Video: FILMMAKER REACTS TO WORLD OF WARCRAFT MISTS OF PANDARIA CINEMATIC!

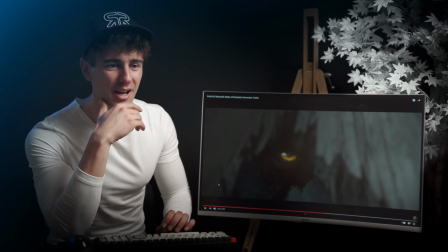and the way they did the eyes like it's so vibrant man like it stands out so much
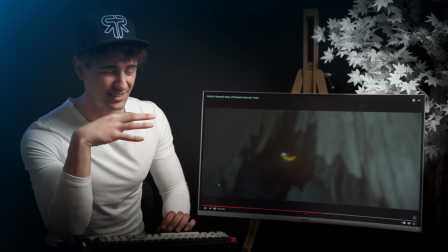in these kind of like very desaturated kind of like folk setup
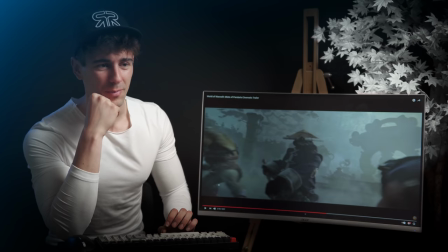and then this is just like straight out of kung fu powder man when he got like the I got this
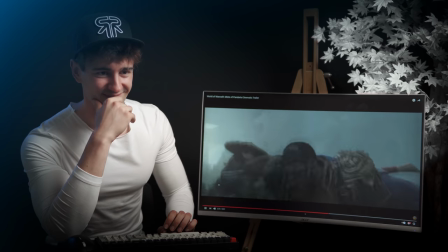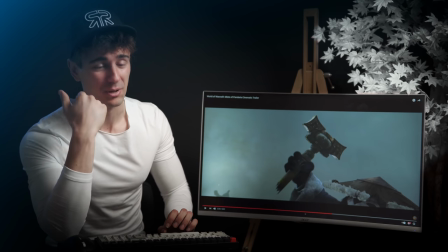I just love this man this is where the humor comes in Because now we know it's a panda and we're like what?
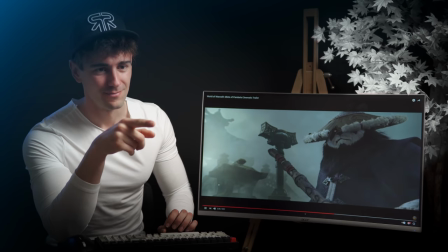And this Is this?
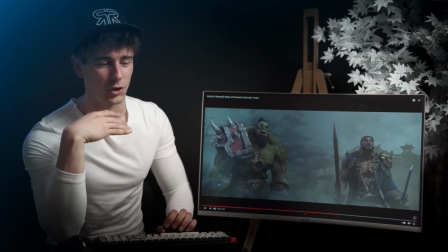Visual humor man loving it and this not now the tone completely changed from the start that started was epic Moody dark now we're transitioning to humor light and kind of like fun like this.
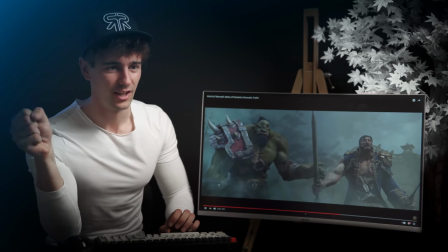This is like Yeah, let's go together. Yeah
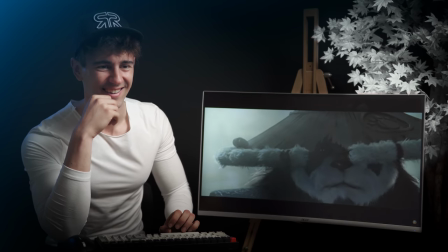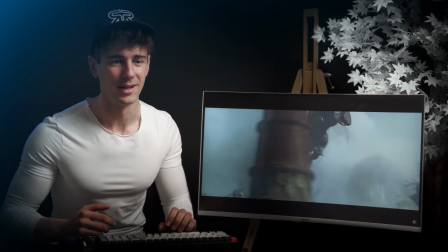That's so cool man. So cool.
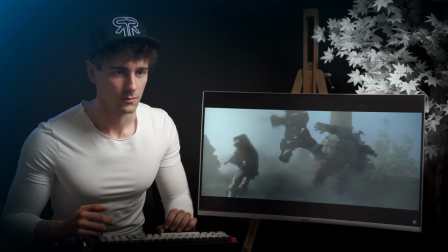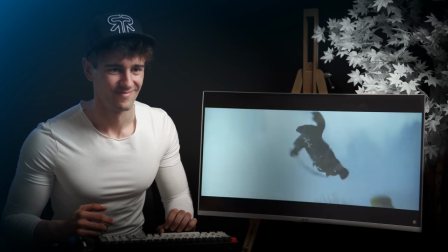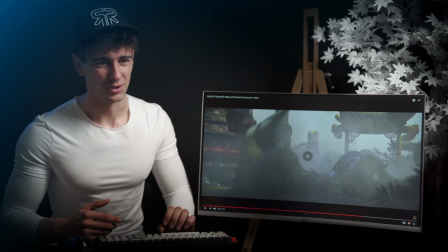That was sick.
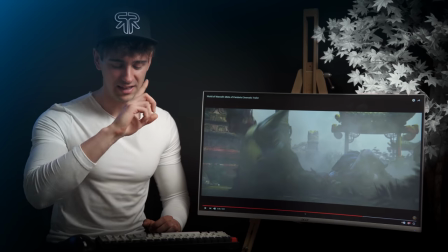I would really have liked to see this from like a bird's eye view from the top like as he's fling and swings down because he did like this kind of like cool shock wave thing.
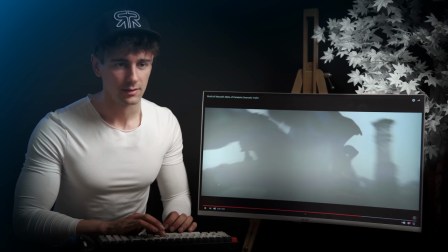Where is it? Let's go back. This. You see this shock wave.
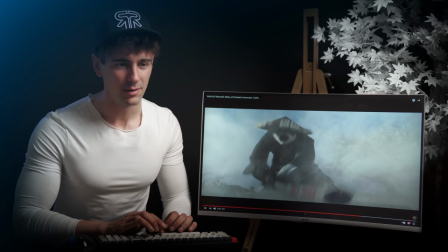It's very simple actually.
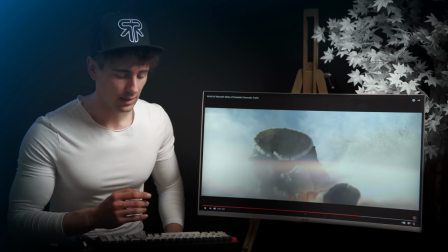It's like a lens flare. and then you might would you could animate like if you put like a new layer a new solid and you
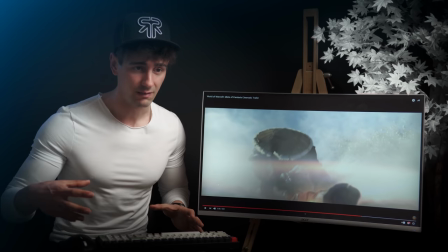create it kind of like masks and expand the circle mask outwards and feather them out and then just put like a glow effect it would make this kind
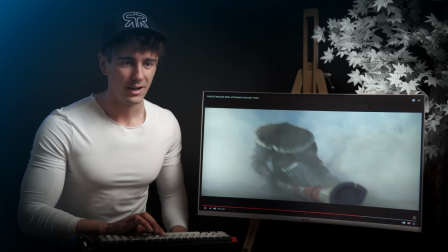of like cool quick and quick kind of like shockwave but I would really have like to say this from the top because shockwaves
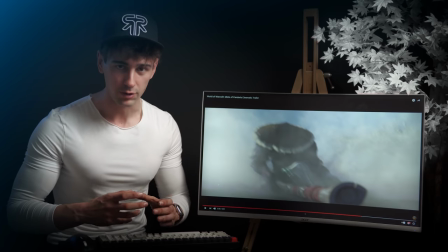look so cool from like a bird's eye view when they like pulse out and they go like I'll be sick man
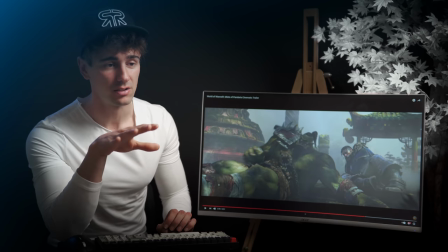That's I would say the only thing that won't be missing again. This is freaking amazing, but just thinking about it back
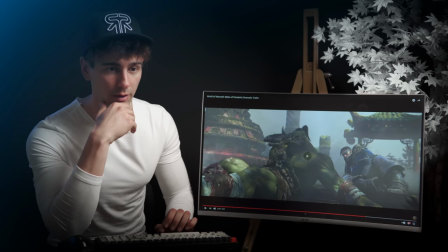Like an overhead view of them going and swinging around with the cool just to give us a bit of more perspective like where they're fighting
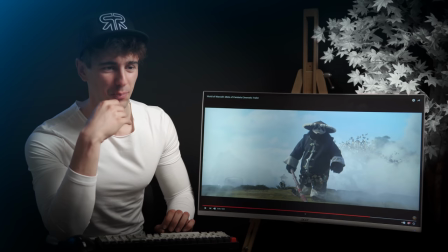And now like he dispersed the fog itself
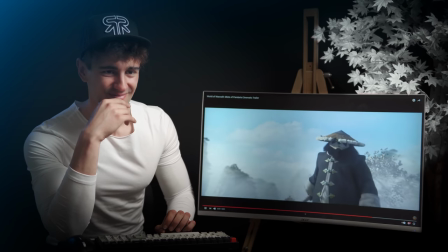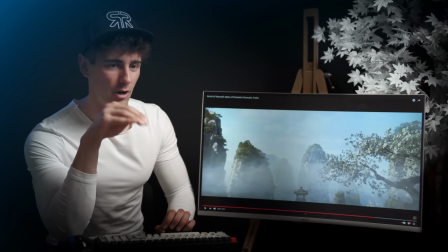Interesting how they're transitioning the camera over the panda character,
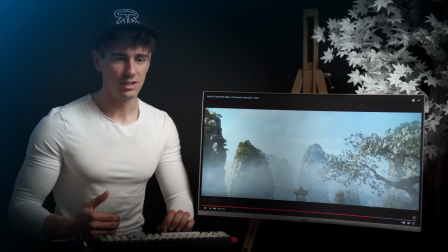but the panda helps that transition by looking over as well versus
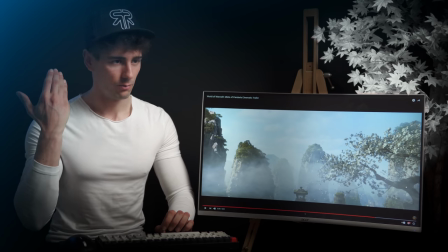just standing like this and we go past them while he's doing this it's
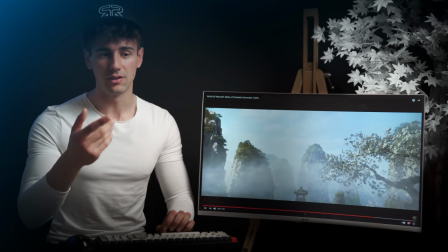way easier for us just like as if he's looking at something we want to look there as well
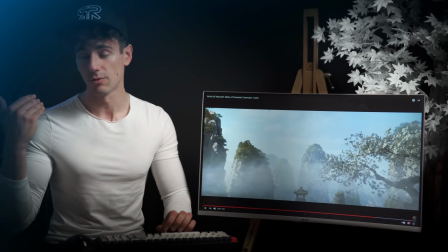and the camera is moving that way
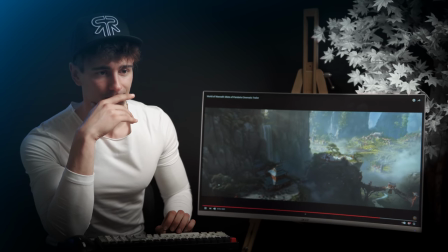and the flowers and now we get back to the initial initial narration
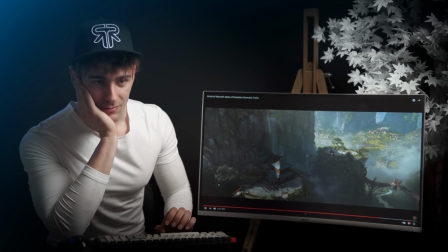which is basically for them is all about peacekeeping to protect home and family
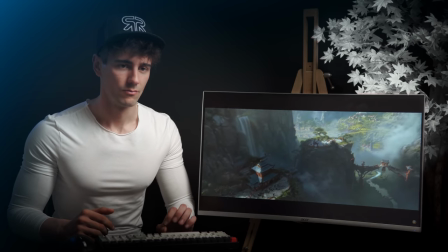to preserve balance and bring harmony all things
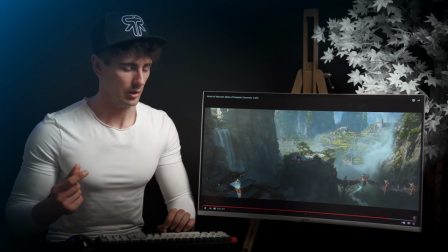must be wait how did tena say it perfectly balanced as well things must be
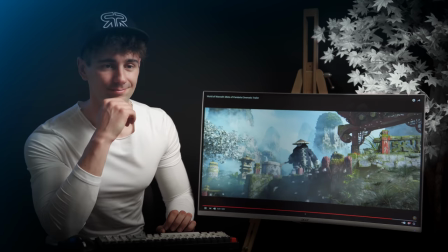oh how gorgeous man I really love those trees
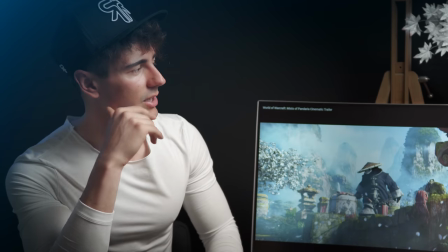man the Japanese trees are just insane i'm not exactly sure how they're called but i love
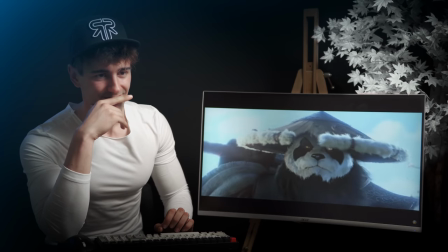them the true question is what is
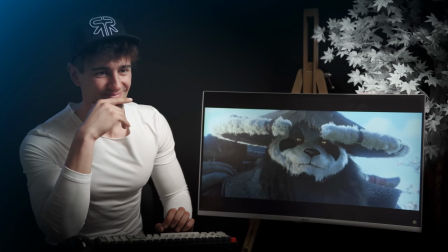worth fighting for using
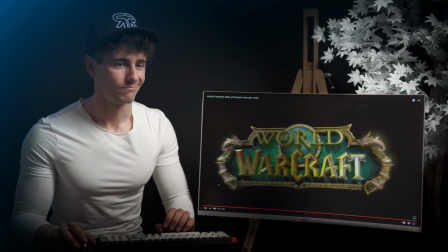the sun to transition to the title even the logo is so colorful now